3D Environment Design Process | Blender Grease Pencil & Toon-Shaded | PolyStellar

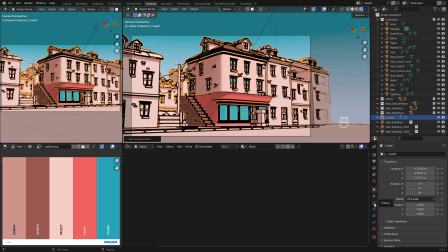For the outlines, I used grease pencil. I started with thin line art.
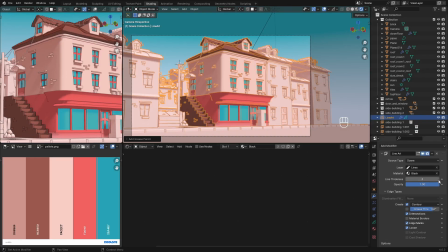In the modifier tab of the grease pencil, I lowered the thickness to low value as this will give out lines to the whole scene.
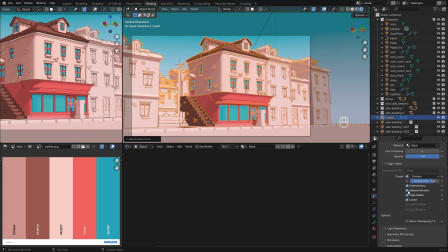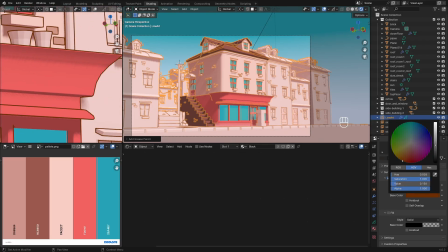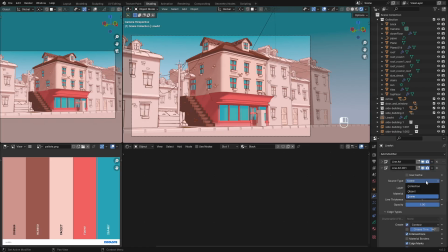After that, I added another line art modifier, in which I selected the collection containing my main building and increased the thickness of it.
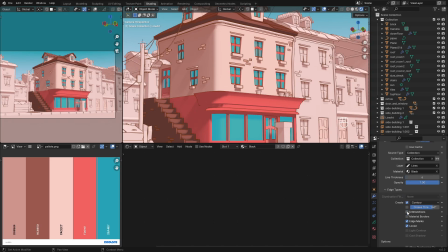This is to give more emphasis to the main focus building.
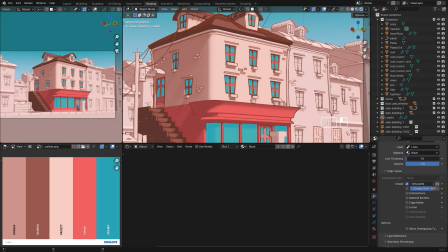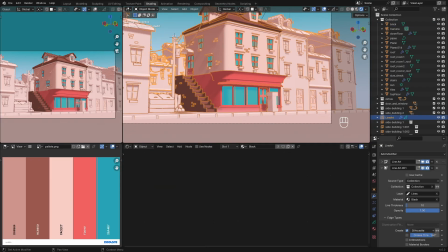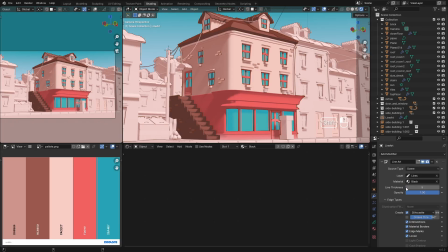I duplicate the line art modifier again and switch the mode from collection to scene. This line art will be used with a noise modifier to make the lines look hand-drawn.
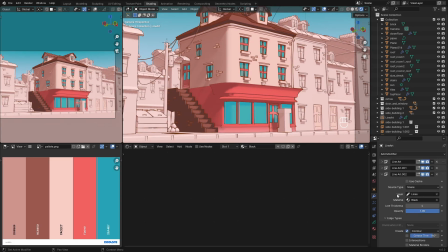Additionally, I added a multi-stroke modifier.